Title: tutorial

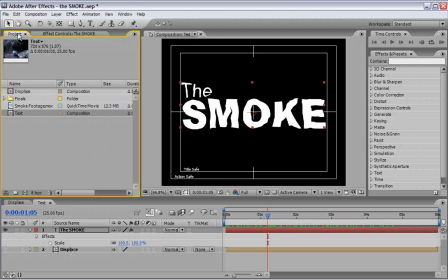3:34 Coming back to the project panel,
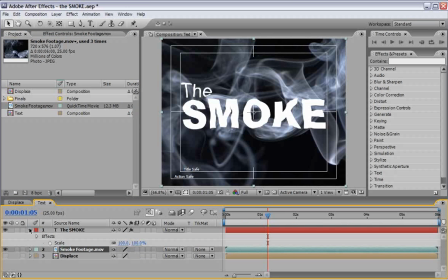3:36 and we can drag the smoke footage in the middle of both layers so we want to see the smoke inside the smoke letters of course we can shut down the title action safe for now so we will make sure the smoke footage is still selected and we
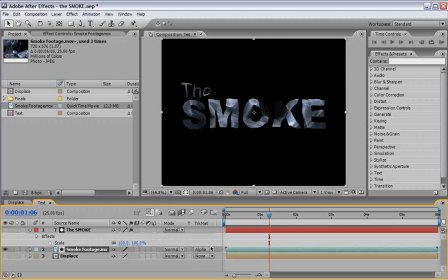3:53 will change it from none to alpha matte now the text is actually blocking all the pixels and we can see that the letters are looking very nicely together okay so now let's do a little bit of animation going to the first
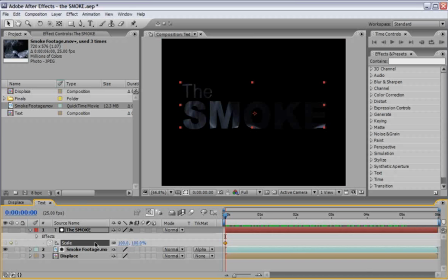4:10 frame and we will make a keyframe here start from zero going to five seconds and we will do 100 percent also let's make sure that both keyframes are selected and hit f9 to get an easy
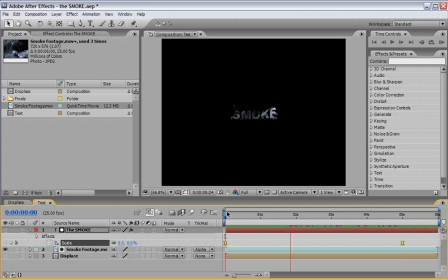4:25 ease motion on these letters now we can see the result and we can move on to the third stage which is the final design stage so by now you probably guessed that the next step will be to take this comp and drag it to
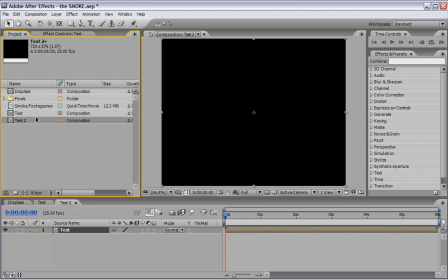4:42 the make new comp icon and you are absolutely right we will also change the name here to the smoke and let's just drag down this smoke
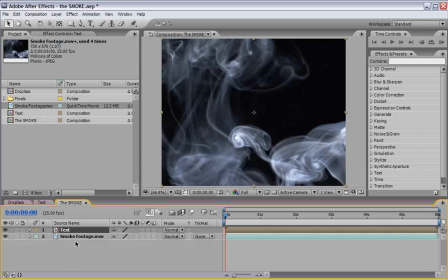4:52 footage and make sure that this text is still selected and we
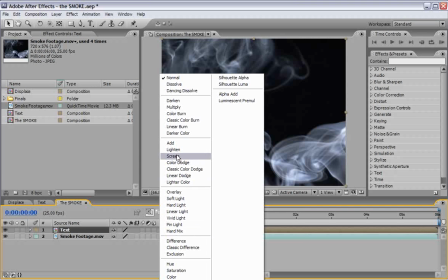4:58 will change its blend mode to screen now we will see that they are
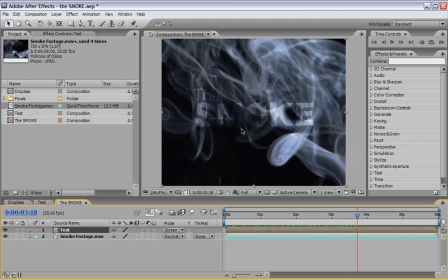5:03 both reacting very much like a screen text on a smoking background which is no surprise of course but we need to change it a little bit so while the text layer is still selected we'll go under effect color correction
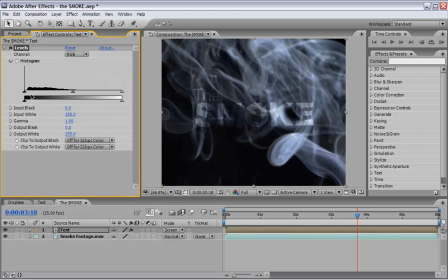5:20 and we will choose levels and we will just slightly move this black
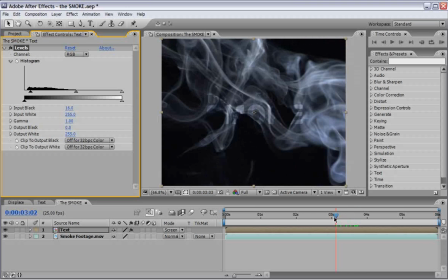5:26 arrow until we will see some more of a cleaner result now
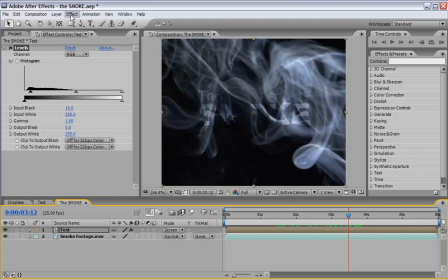5:32 what I want you to do is go and add another effect under blur and sharpen use a fast blur and we will do a value of 5 it will
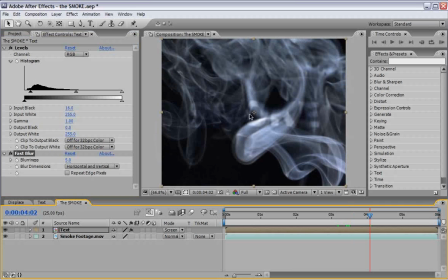5:43 just blur this text a little bit more into the scene make it look a little bit more smoky also we will select this text and we will edit duplicate it and
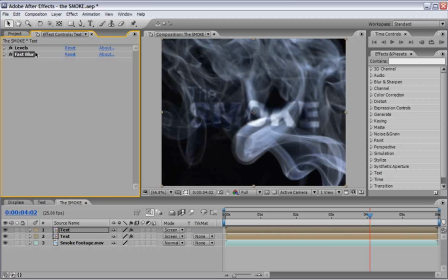5:56 let's add instead of fast blur to the upper layer effect blur and sharpen CC fast radial blur change its mode from standard to brightest and make sure that this center which
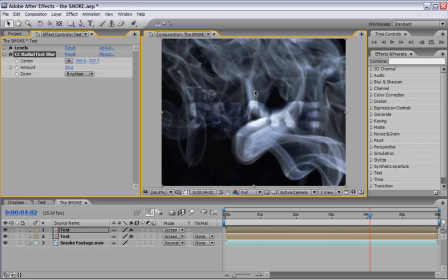6:14 we can see here is a little bit offset to the top this will generate
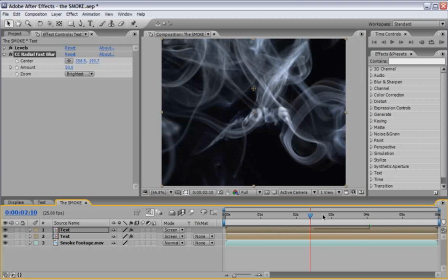6:19 some feel of volumetric lights using the
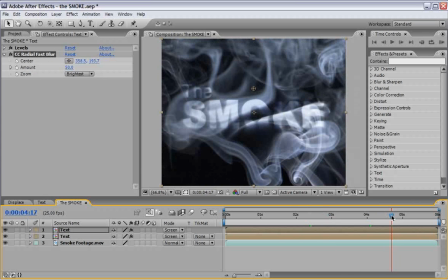6:24 smoke as a reference and it will look better and much more cooler.
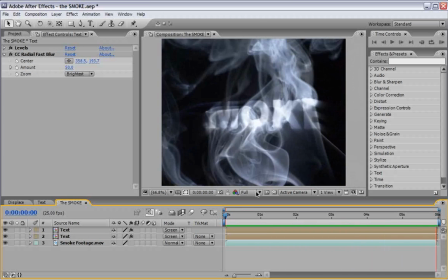6:30 While our result looks not too bad but I think we can go the extra mile in order to sell this effect and make it look a little bit better.
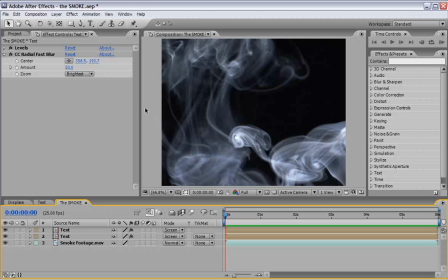6:39 We will do it with couple of adjustment layers so right-click anywhere in the comp window and let's add an adjustment layer to this adjustment layer
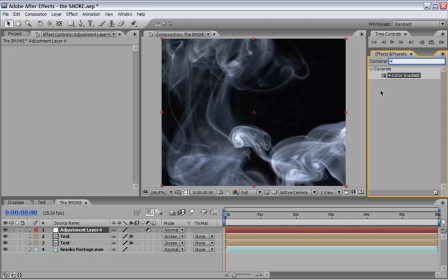6:48 I will add a filter which start with the digit 4 which is four color
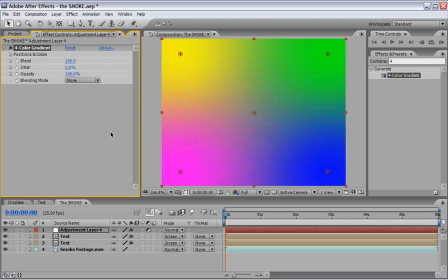6:54 gradient of course and we just added to this adjustment layers now I
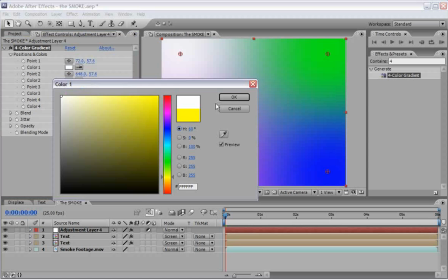6:58 will change the colors the first color will be white the second color will
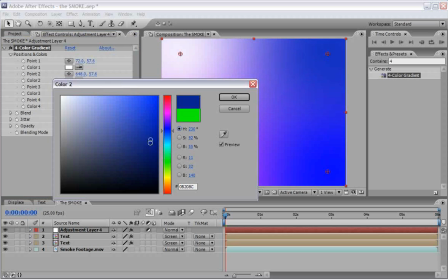7:04 be a darkish blue somewhere around here I will leave the
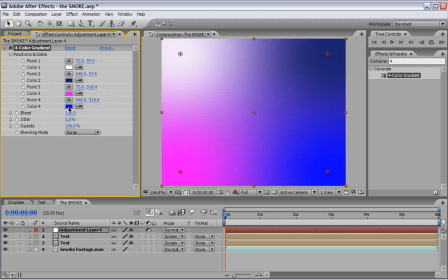7:09 third color as a pink and I will change the fourth color again to something
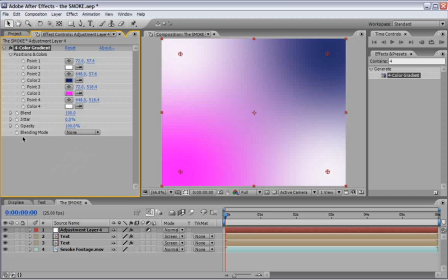7:14 around the white colors and then we will change the blending mode from none to
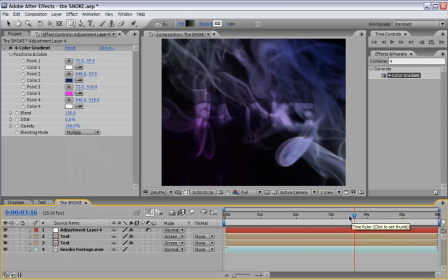7:20 multiply this will add a nice tint to our scene which I think is looking a little bit more mystical and appropriate to our needs now we
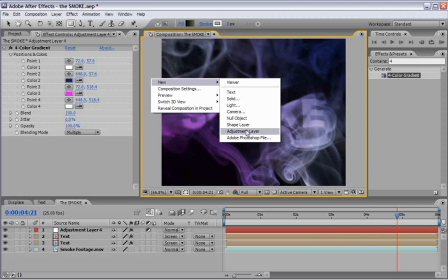7:30 will right click again and add a second adjustment layer make sure that we
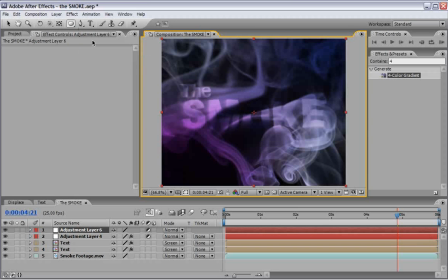7:35 will select the ellipse tool in the shape here's double click it in order
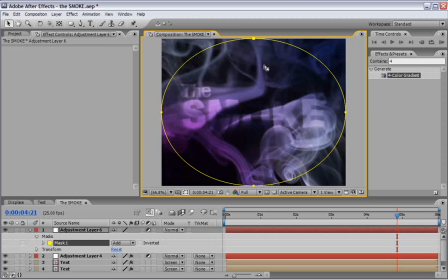7:40 to fill this layer with a mask now go to the effect and choose blur and sharpen and fast blur under blurriness we will write 40 as the value and we will use repeat edge pixels now change the mask mode from
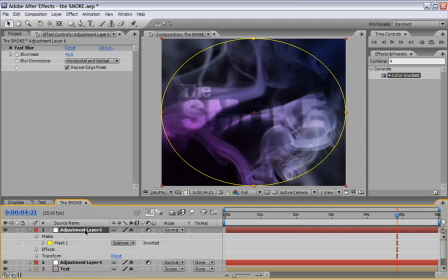7:56 add to subtract and hit the letter F in your keyboard and just change the feather value to around 300 this will make the edges
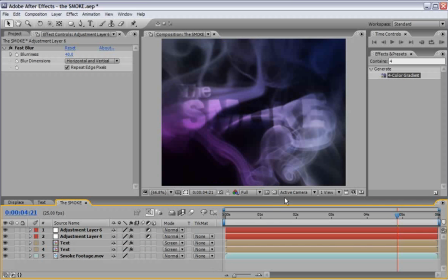8:07 a little bit blurry which will make a little bit more sophisticated look if I can
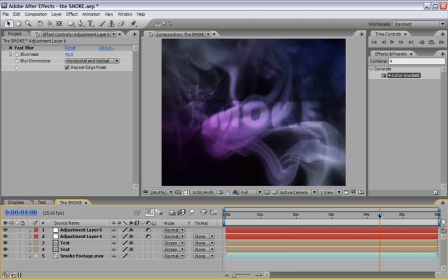8:12 say so or something like more a smoky look to the whole project now we can
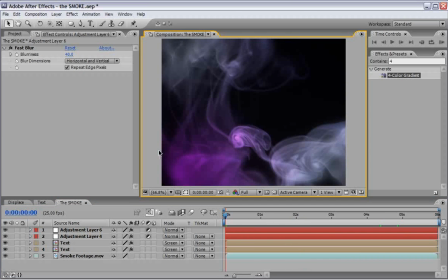8:17 move to the main composition screen hit the tilde and let's
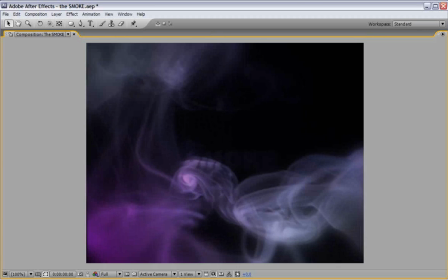8:22 do a final run preview to check the results and this my friends is
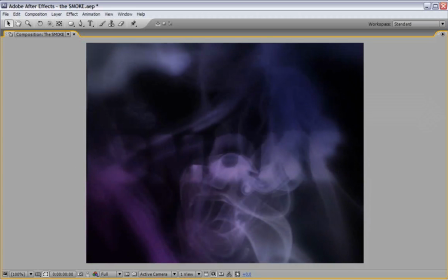8:28 our final result smoking I hope you learn something?
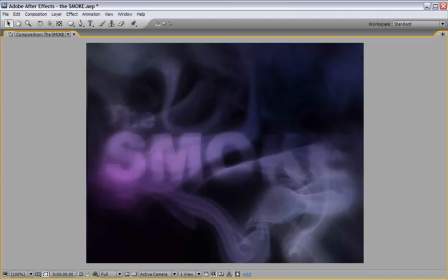8:33 My name is Eran Stern, and I will see you next time.